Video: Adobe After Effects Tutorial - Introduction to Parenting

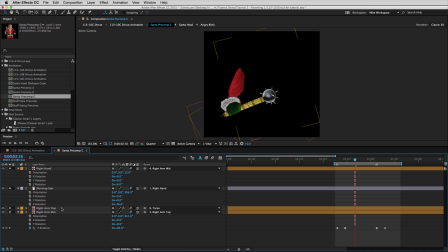12:34 So we'll select it with the solo tool, and we will select the layer and hit R to bring up the rotation properties. And once again, if we move this, everything that's attached to it also moves. I'd like to take a minute and show you also that when we brought up one of these menus,
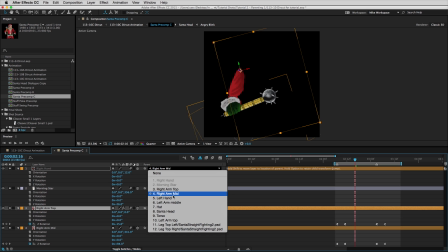12:50 you may have noticed that there are some choices that are grayed out, like this right here. And there's a reason for that. Right hand is grayed out because you can't parent something to itself.
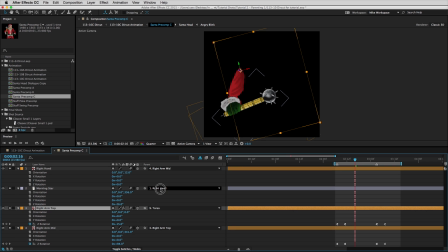13:01 Morning star is grayed out because the morning star is parented to the right hand. You can't parent something to another layer that is already parented to it. It can only go in one direction. If you think about it, this kind of makes sense. Otherwise, you'd have objects that could move in all sorts of funny ways, and you'd really lose control of your animation.
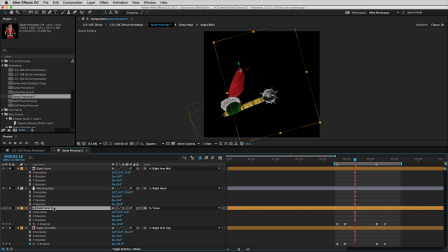13:19 So to go back to the right arm top, I'm going to select all and collapse these.
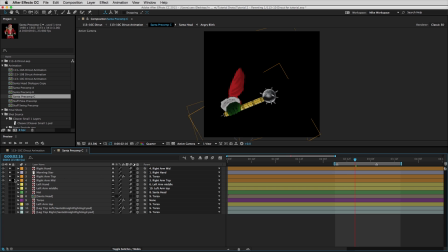13:24 And then I'm going to hit the shy layer to expose the rest and deselect everything.
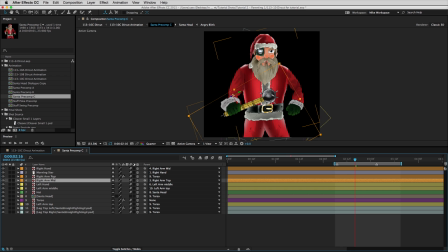13:31 So now we see all the pieces. And if we go to the drop-down menu for the top, we see it's 9 torso.
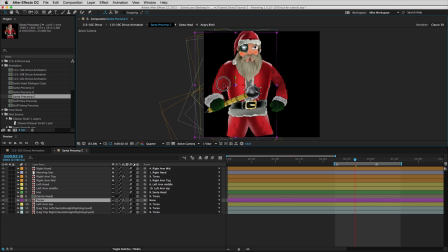13:39 And if we were to take the torso and grab it up here, you'll see that not only does the arm move with it, but everything moves with it. That's a way of keeping everything together. And whenever we make parenting puppets in this way, that's almost always how things work.
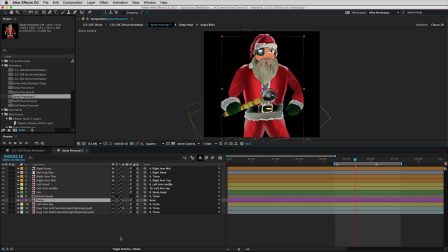13:56 So quickly, I'll show you the other body parts. We have the left arm, and one way I can select all the left arm, which is yellow, is to click here and do Select Label Group. You'll notice that they're all yellow, and I can hit the solo switch, and they all pop up at once.
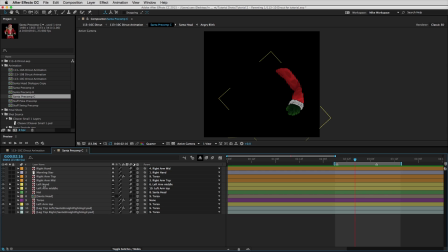14:11 It's the same technique we used for the right arm. The left hand here is parented to the left arm middle.
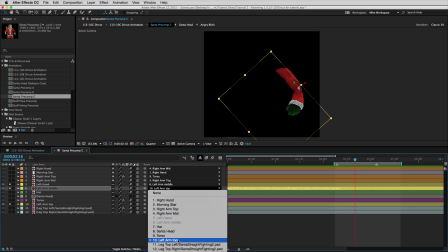14:18 The left arm middle is parented to the left arm top. The left arm top is parented to the torso.
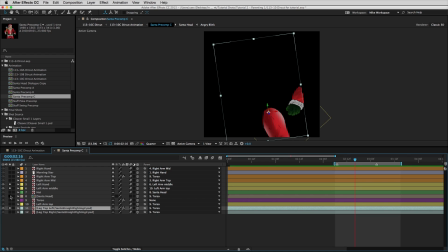14:25 Same with the legs. Leg top left is parented to the torso. Leg top right is parented to the torso. You'll notice that their anchor points are also where they would be on a real person, on the hips.
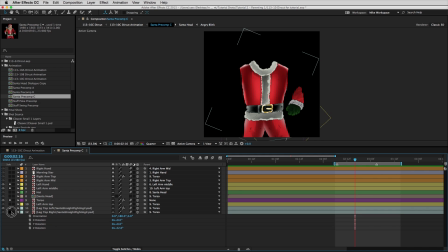14:39 This sort of parenting lets us do any number of actions. In this case, we did something fairly simple. I'll just show you how we did that particular action. So I'm going to hit our shy once again,
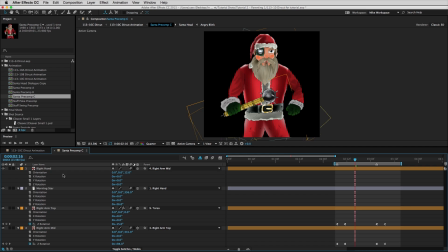14:51 and we'll just look at the right arm, and I'll hit R to bring up rotation, and you'll see that we have keyframes set, as I mentioned before, for right arm top and right arm mid. And this is to get Santa to swing his morning star in a movement that looks fairly natural and smooth.
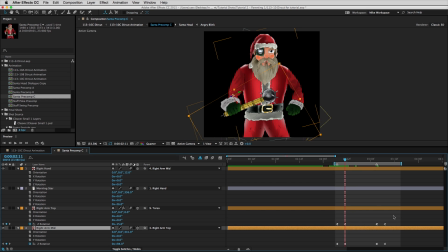15:10 Now you'll notice that the keyframes line up with each other. This one is the same as this. This one is the same as that. Now, we do a lot of fighting and a lot of precise movement. We found that usually when you line up keyframes in this manner, it makes things look more realistic.
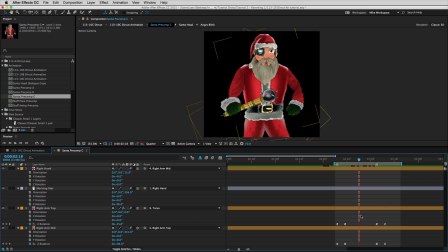15:29 And I'll show you an example of how things might look if we switch them around. So let's say I took this keyframe and dragged it over here, and took this keyframe here and dragged it over that way. Now let's extend our work area and preview and see what happens.
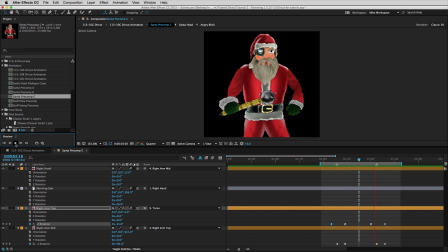15:49 Now this movement actually looks kind of cool, but it also looks a little robotic. You know, you'll notice here that, you know, this looks reasonably natural, but then when his arm starts to swing back, this swings and then that swings.
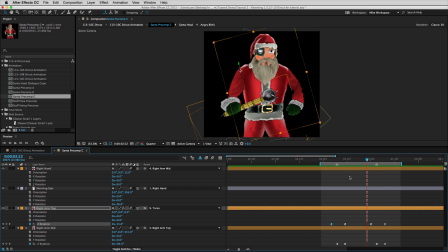16:02 And, you know, there's no right or wrong way to do this, but we found that for simplicity's sake, when you're doing a lot of movements in a row, like I said, this is pretty simple. We do stuff that involves a lot more. It's easiest just to keep everything simple in this manner. So I'm going to hit undo, Command Z, Command Z, Command Z, and get it back to the way it was.
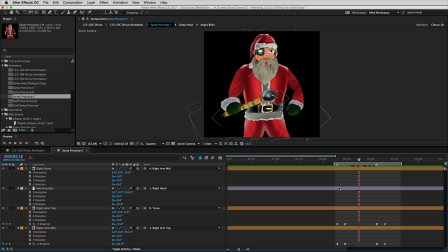16:21 So this one last thing I did to this movement, and I'll show you what it is. Up here, I did what's called a marker.
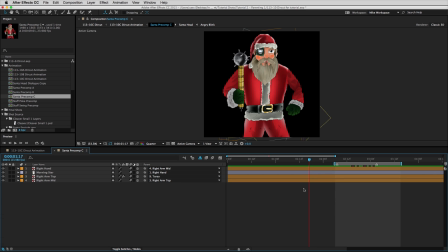16:30 You do this by pressing the asterisk button on your keyboard. Let me open up our movement again.
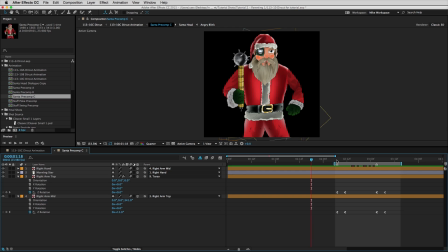16:39 Hit R. And the reason I did this is because I wanted to be able to tell in the other animation exactly where these movements happen.
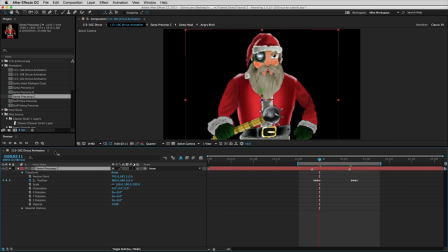16:47 Let me show you why. So I'm going to close this, and we'll look at our main composition again, our animation. And let me preview here. You'll see that Santa jumps in a way that corresponds to him swinging.
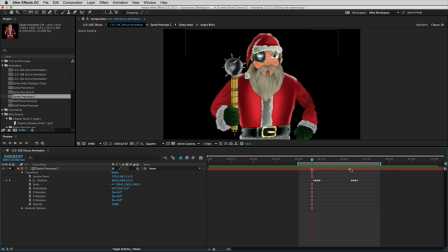17:04 Now, these little markers here and here are the same ones that I made in the Precomps. This shows me where we animated the movement. Now, these little jumps, we did these because one thing we've learned is that tiny little details in animation of this nature can really go a long way,
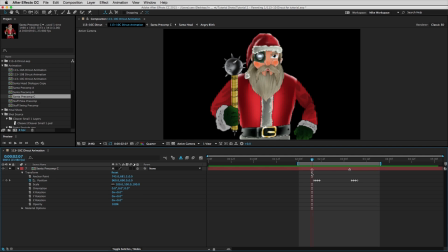17:22 especially if you're trying to do a lot of shots and you really have to make sure that you're able to move on from one to the other. I'm going to hit the shy switch now and show the rest of our layers.
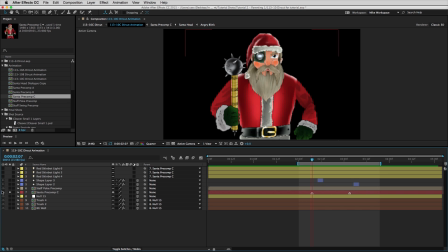17:34 I'll collapse this here. Now, you'll notice also, as I'll preview it for you, that these little jumps of Santa that we just looked at, these position keyframes,
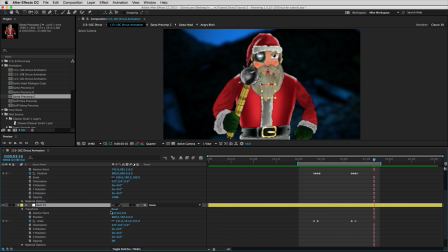17:49 correspond with the background getting a little closer, which we did off this null.
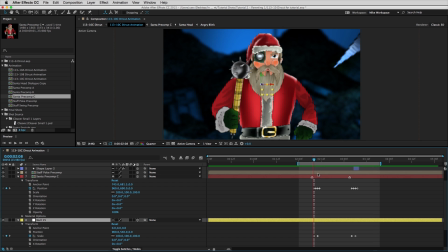17:56 In the next tutorial, I'll show you exactly how that works, but I want you to notice that the keyframes here, the scale keyframes that make it get bigger, also correspond to the jumping of Santa. So once again, we're making sure that the keyframes work with each other from layer to layer to create the illusion.
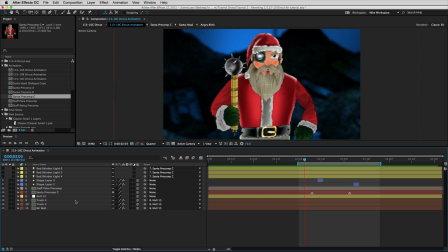18:14 So just before we wrap up, I want to show you that there are other things that are parented here. Now the lights are parented to Santa,
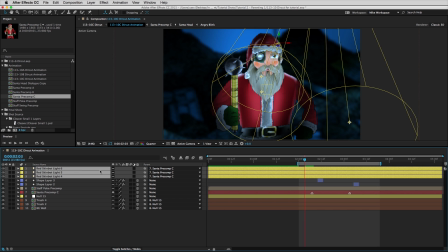18:23 and I'm not going to get too into how those work, but you can see as I go through when Santa jumps, the lights go with him. And also, as I just discussed, these trash elements in the background wall are parented to the null here.
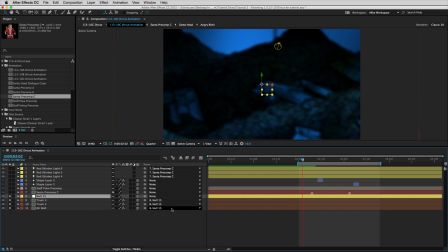18:40 You can see where they're parented on the menu here. And you can see where the lights are parented to Santa here, and here, and here.
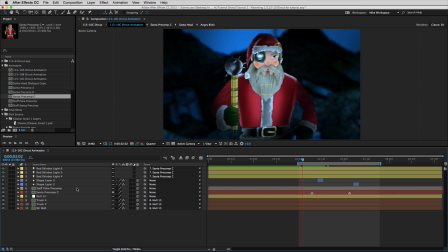18:48 You'll also notice that some of them are not parented. The shape layers here aren't parented to anything. They just move on their own with position properties. Hit P to show you. There they are. And so does this one.
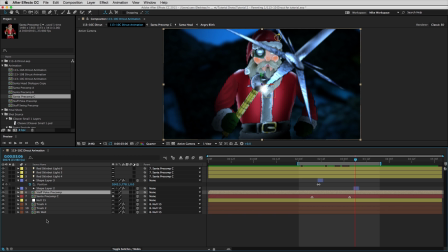19:04 And likewise, the staff poke precomp from the skin bot isn't parented to anything, and neither is Santa precomp. Now, there's no right or wrong way to do this. This was just a decision I made in this instance about what I thought would be the easiest to do.
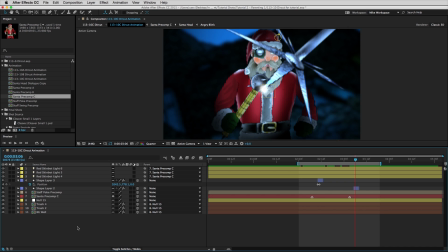19:19 When you're doing your own parenting, you'll come up with questions like this, and inevitably you'll figure it out for yourself. All right, we just finished our first tutorial on parenting. Parenting is a critical skill to understand to create animation in After Effects.
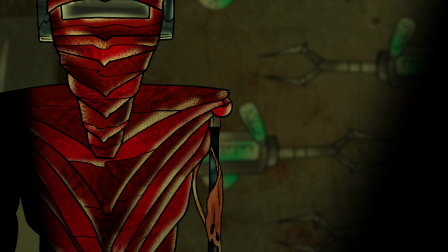19:35 Examples of parenting will come up again and again in these tutorials. So long from the year 8000.